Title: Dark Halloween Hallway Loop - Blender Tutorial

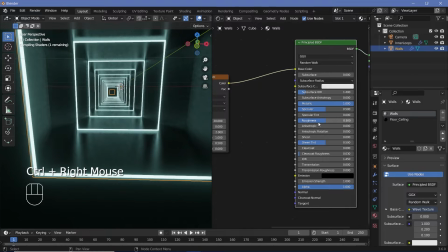489s
Or maybe I won't use this for the roughness, and I'll change the roughness to a constant value of 0.3.
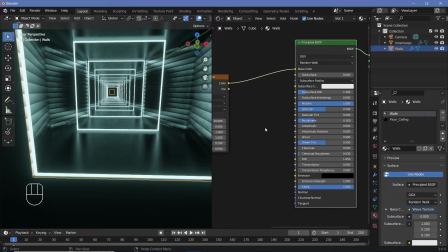494s
Now, I think to make this even more prominent, we can use this as the bump values as well.
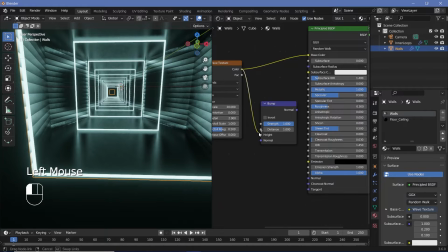498s
So, I'll press Shift A and search for a bump node, and I'll take this color, plug it into the height, and then take this normal and plug it into the normal of the principled PSDF.
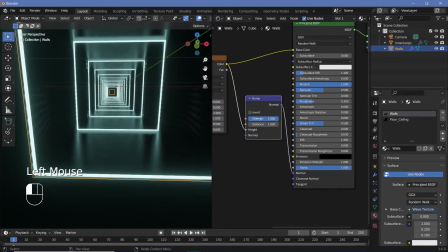506s
Now, the strength might be way too high, so let's start reducing the strength until we get something that looks nice.
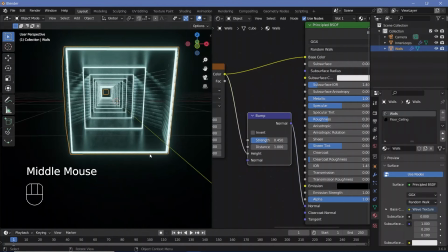511s
Maybe I'll go with a value of 0.45. Now to make all of this look a lot more cinematic, I think it should be scaled up on the z-axis.
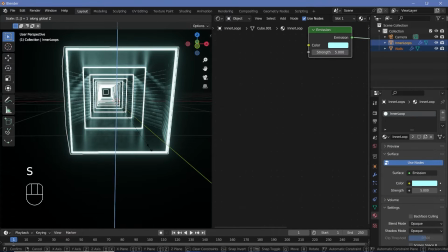518s
So I'll just select these and press SZ 1.6, and then it's very important to select each of the objects,
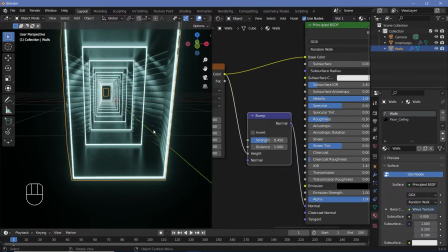525s
which is the walls and the inner loops, and then press Ctrl A and choose apply scale.
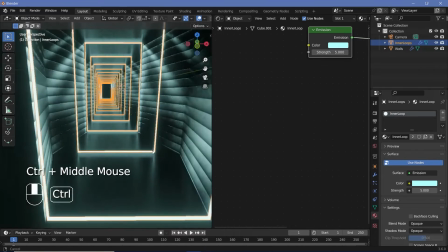529s
You can do the exact same thing for the inner materials as well, and the reason you're doing that is because right now, if you actually look at it, because we scaled it up on the y-axis,
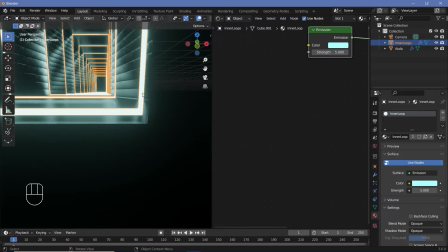538s
this thickness is more than this thickness because it's being scaled up. When we press Ctrl A and apply the scale, the thicknesses will instantly become the same, and I think that just looks a lot better.
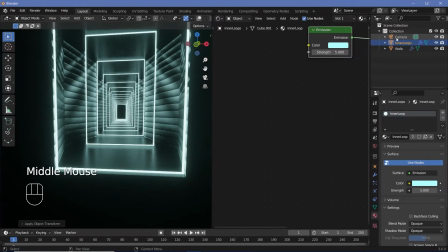548s
Now that we have that set, we can actually animate the camera. So let's select the camera, press Alt G to clear location, Alt R to clear rotation. To see the camera, you can just switch on overlays if you've switched it off, and then we'll press R X 90 to rotate it on the x-axis by 90 degrees.
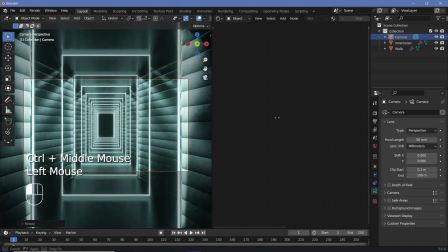562s
Then we'll press 0 on our numpad to go into the camera view, and in case you don't have a numpad, You can always choose View, Cameras, and choose Active Camera from here.
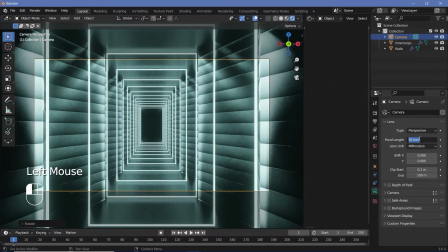570s
Then we'll change the focal length on the camera from 50 millimeters to something like 18 millimeters to make it much more wide angle.
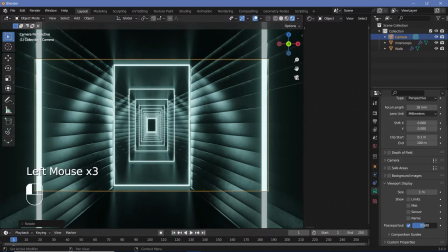577s
Then we'll go to our viewport display, go all the way down to passport out and increase that all the way to 1 so that nothing outside our camera view distracts us.
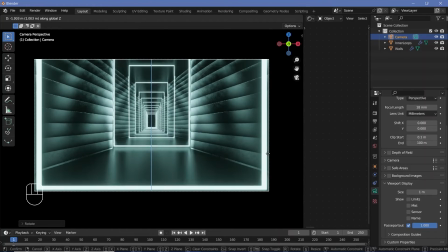584s
Then we'll go ahead and take this camera and press GZ to bring it down so that it looks like you're much closer to the ground because you physically are closer to the ground. Now, I think a placement that works perfect for this scene is such that this inner loop that we created will go out of the camera scene at the exact same time.
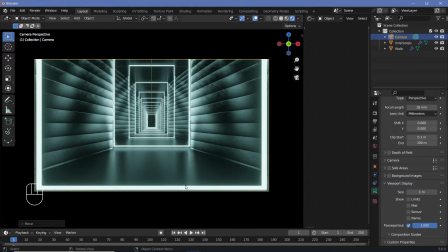600s
So the sides as well as the bottom should leave the camera at the same time. So a camera placement of something like this is perfect because when we take the camera and press GY to move it on the Y axis, as we move front, it's going to leave on the sides as well as the floor at the exact same time.
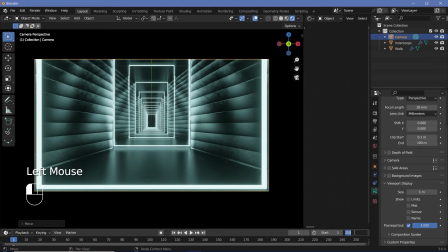615s
And I think that looks pretty good. So once you're happy with the position, change your end frame to 150 so that it becomes a 5 second long loop. And you want the frame rate to be 30 frames per second for it to be a 5 second long loop at 150 frames. So we'll go to our output properties, change the frame rate to 30 frames per second.
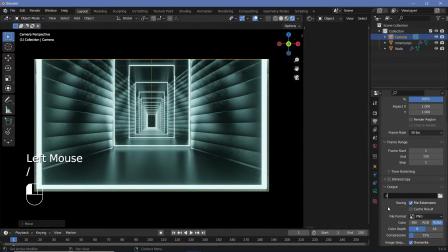630s
Output folder, you can choose whatever you want. \ will store the file wherever you've saved your blend file. So make sure you save it. Change the file format to FFmpeg video. The encoding, I'm going to change the container to MPEG-4 and the output quality to perceptually lossless.
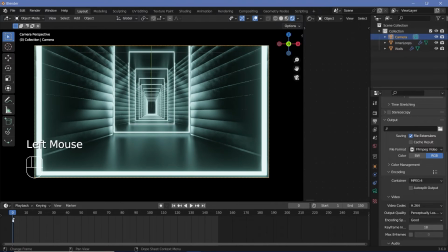644s
Then I'll press the back arrow to go to frame 0. And in case any keyframes are present, tap A and X to delete the keyframes.
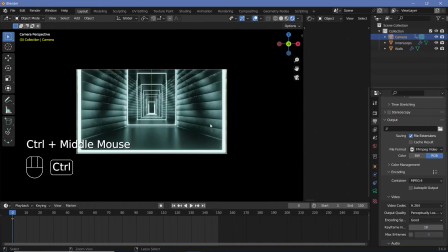651s
Now on frame 0, press I, location. And now remember, our default cube was 2 meters long and then we extruded it and moved it by 2 meters as well.
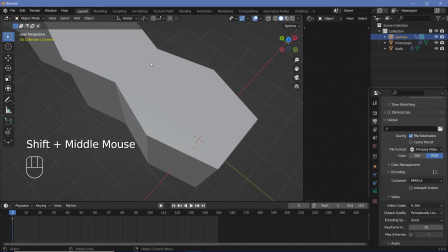659s
This length was 2 meters and then we moved it by 2 meters again. So one unit is essentially 4 meters.
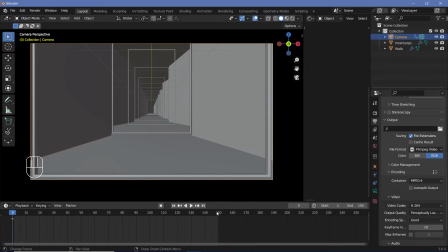665s
So in our camera view, we're going to have to select the camera and go to the last frame and press GY followed by that length, which was 4 units, and then hit enter followed by I followed by location. So that way we will move through exactly one loop and the frame 150 and 0 will look exactly the same,
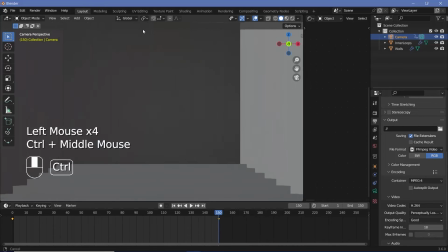682s
except for that absolute edge over here where a few extras will appear or disappear.
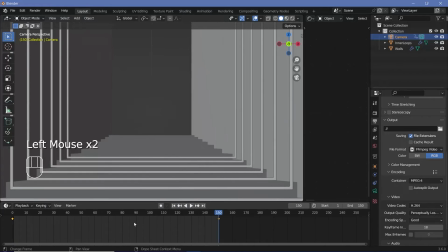687s
But we'll take care of that as well in a while.
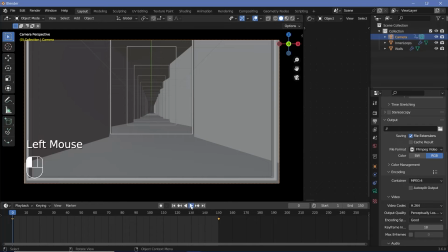690s
For the time being, if you actually play the animation by pressing the spacebar or pressing the play animation button, you'll see it starts off slow, speeds up, and then slows down again right here. We don't want that. We want it to move at a constant speed. So we'll come down here and press T, linear. So that way you should get a smooth loop even through the transitions from the last frame to the first frame.
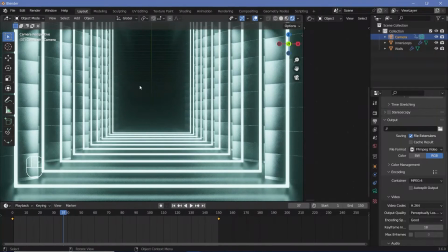707s
And if you're happy with the way that looks, we can start messing around with this section over here such that we don't get the last few to appear and disappear when the loop resets.
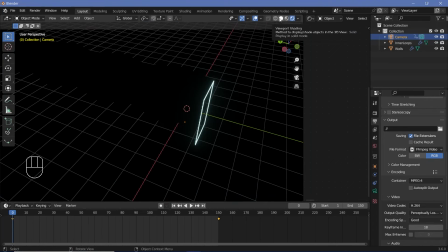716s
For that, we have to use some volumetrics. So we're going to go ahead and go back to a viewport shading of solid and then press Shift A and add in another cube.
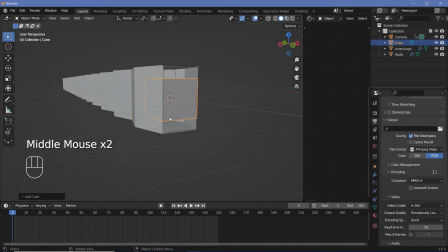725s
Now this cube, we'll just scale it up until it fits in one full block,
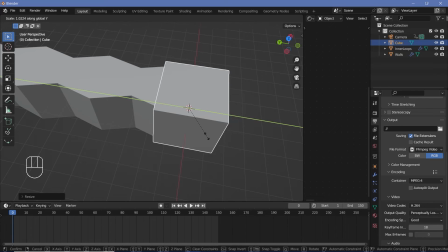729s
and then we'll scale it on the Y axis by maybe something like 10 so that it becomes fairly long.
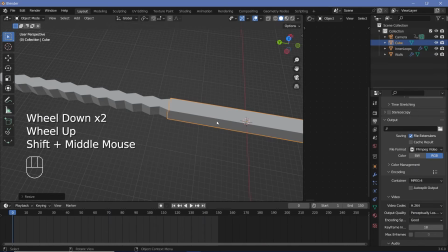734s
Now I think 10 is also a bit too much, but it's all right.